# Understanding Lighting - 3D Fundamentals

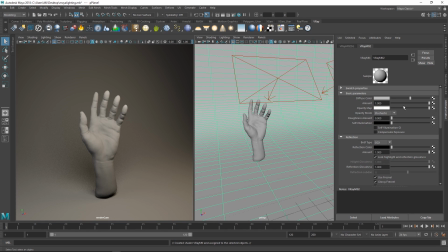8:11 I've seen a lot of people put out like Houdini renders and mantra renders on Instagram and stuff, so a lot of reflections on them. So I'll try to do something similar there. So I'll add some reflections, reflecting color, and then I'll turn off the Fresnel color.
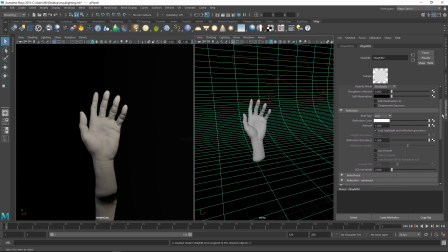8:27 So just so we can actually see what we're doing for now. Yeah, exactly. So see how that already changes it quite dramatically just by having a black background.
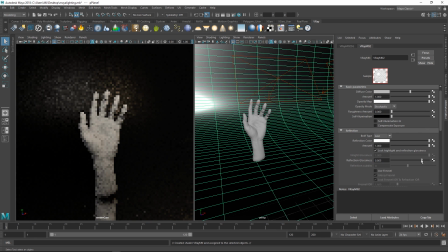8:36 Yeah. And we'll do some glossiness here. It's very fashion-like now.
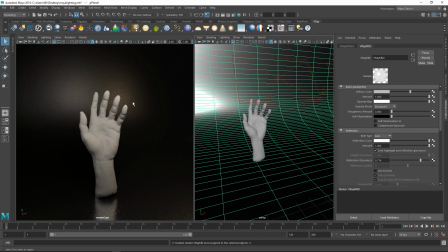8:41 It looks pretty fashion. Like you're selling a cell phone or something. And it's cool because you see the reflections of the light sort of hit the background as well.
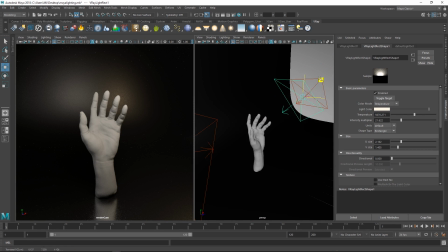8:48 And for something like that, you could, and maybe you wanted to do something more extreme,
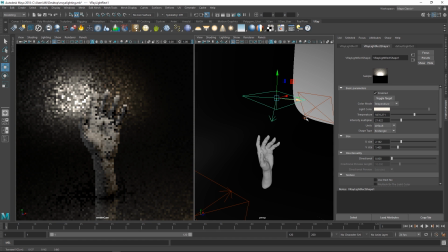8:56 more top-down like that. Sometimes you'll even paint with reflections as well.
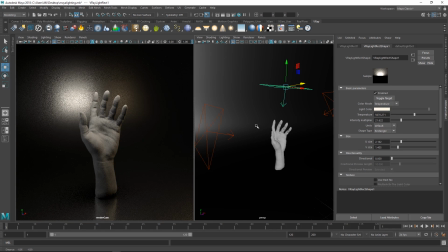9:01 Like you put up lights which only reflect; they don't actually do anything else. Yeah, and which is totally breaking every kind of law of nature.
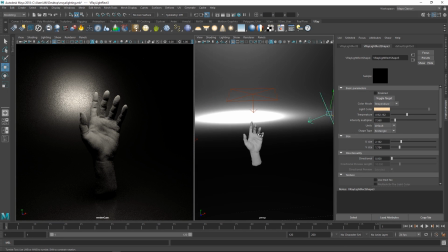9:07 Sometimes what I do a lot, also with the lighting scene that we've created, is that we'll just light link.
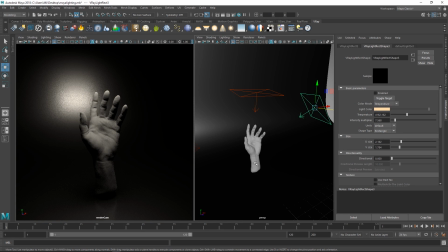9:14 So maybe these lights here, you can see this has a very dramatic feel to it now.
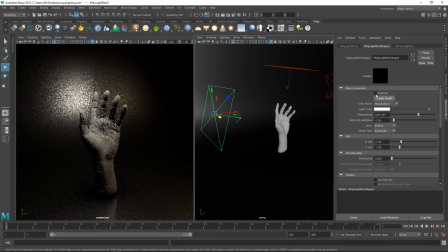9:19 But once we add these back in, now these start to affect the background as well. Maybe you only want these to affect the hand and not the background itself.
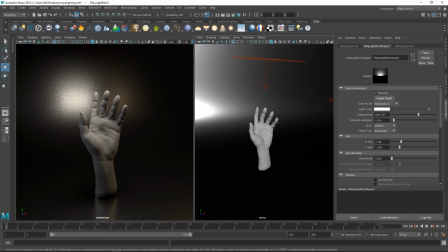9:28 So you can go around, and play with that. I highly recommend sticking to physically plausible as a starting point.
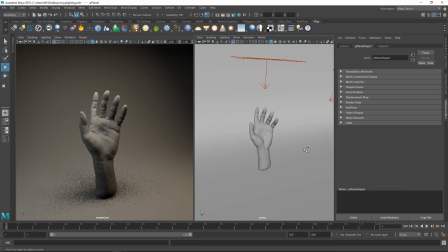9:34 Exactly. Like if you start off with light linking everything is going to be a huge mess, and you're going to be looking at it and thinking that something is off. I can't tell what it is. Well, it's because you have 16 lights all light linked to individual things here. There's no unity. It becomes pretty tricky to keep track of what you're doing if you're not careful with it.
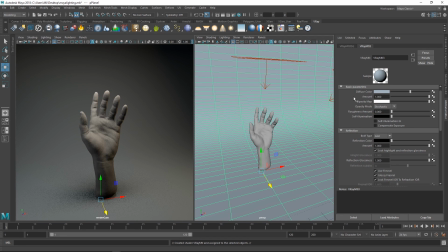9:53 Yeah. So I would say for like extreme cases where I remember we had one for our lighting scene where it was actually something kind of like this, but I wanted a sort of red, not a rim light per se,
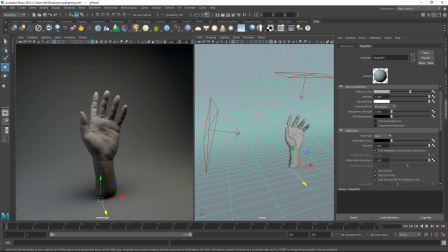10:09 but a more like a red light on the hand. But I didn't really want that to affect the ground because I really liked how the ground looked. So I just sort of made that not hit the ground at all.
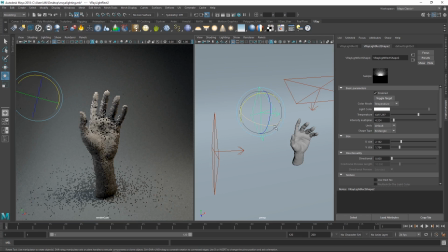10:21 Yeah. But that's again the whole thing, what we just talked about, right? You know the rules and then you break them.
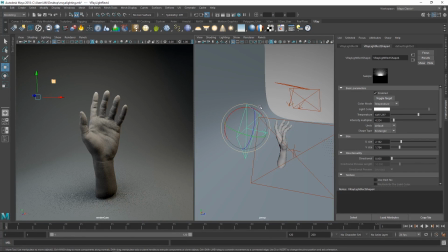10:27 So that's what we could do now. Let's say now we have a 3-point light setup.
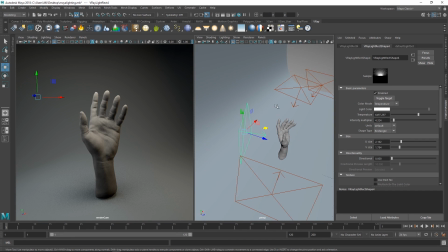10:30 It's not like a classic one where you have a key fill or a rim light or anything, but rim lights for me, I think is something like, it's kind of like lens flares.
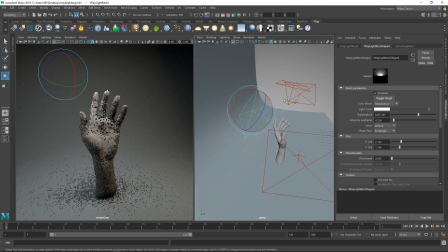10:39 You should use them sparingly. Yeah. It can or get with intent.
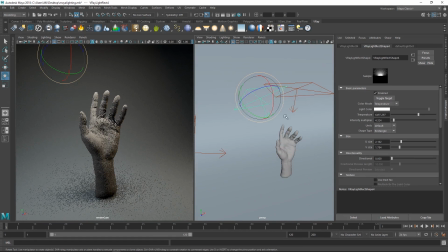10:43 Yeah, with intent. Yeah. So you don't just want rim on everything because it can get quite extreme. Yeah. So let's just add some evil looking light from back here.
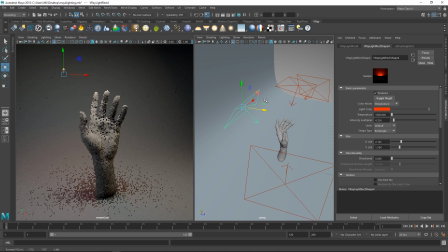10:53 I know you're getting a lot of focus as well on one finger. Yeah. So you can see. So this is with the same intensity as everything as this one now. So it becomes quite intense.
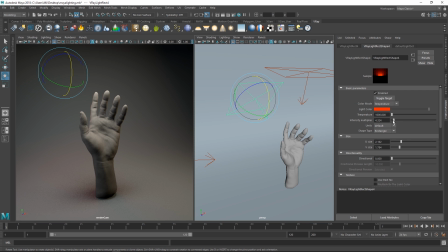11:04 But with these super saturated colors for lights, you can actually just take down the intensity of a light quite a lot, and then just have it sort of, you want the audience to feel that there's been some light there, like some sort of, like a hint of the red, but not necessarily too much.
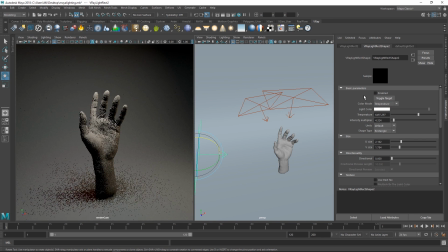11:24 I think that adds a lot to it, like these super subtle fill lights, because you can feel them, even though you can't necessarily, you wouldn't necessarily know that it's there. Yeah, so see how now we're getting this spill on the ground a little bit, and we're getting a little bit of a darker red rim on there.
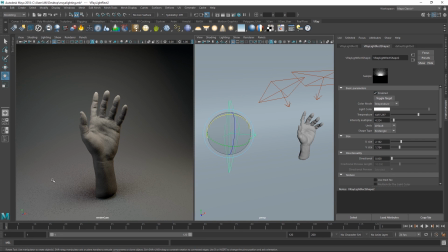11:40 Yeah. So if we were to enable this again, there's still going to be the hint of it back here, and we definitely see it on the background, but it's not as strong. Yeah. So this is a way that for you to like play around with it once you sort of I feel like lighting is one of those things.
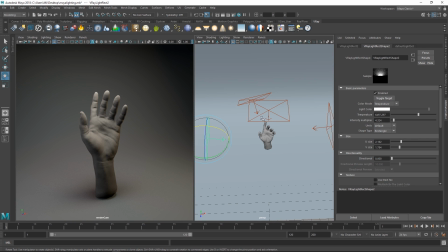11:55 It takes a long time to figure out how does it, like, what looks nice, but it's not a complicated process in order to set up your lights. No, it's one of these that it takes a long time to simplify it down.
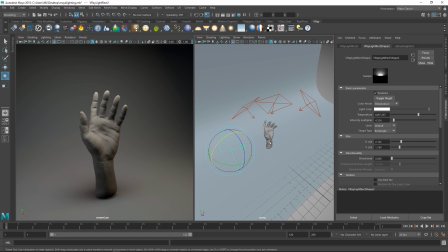12:10 After a while, you can do most things with like 2 or 3 lights, but it's getting those lights into the exact same position. It's really about like building an artistic eye for this.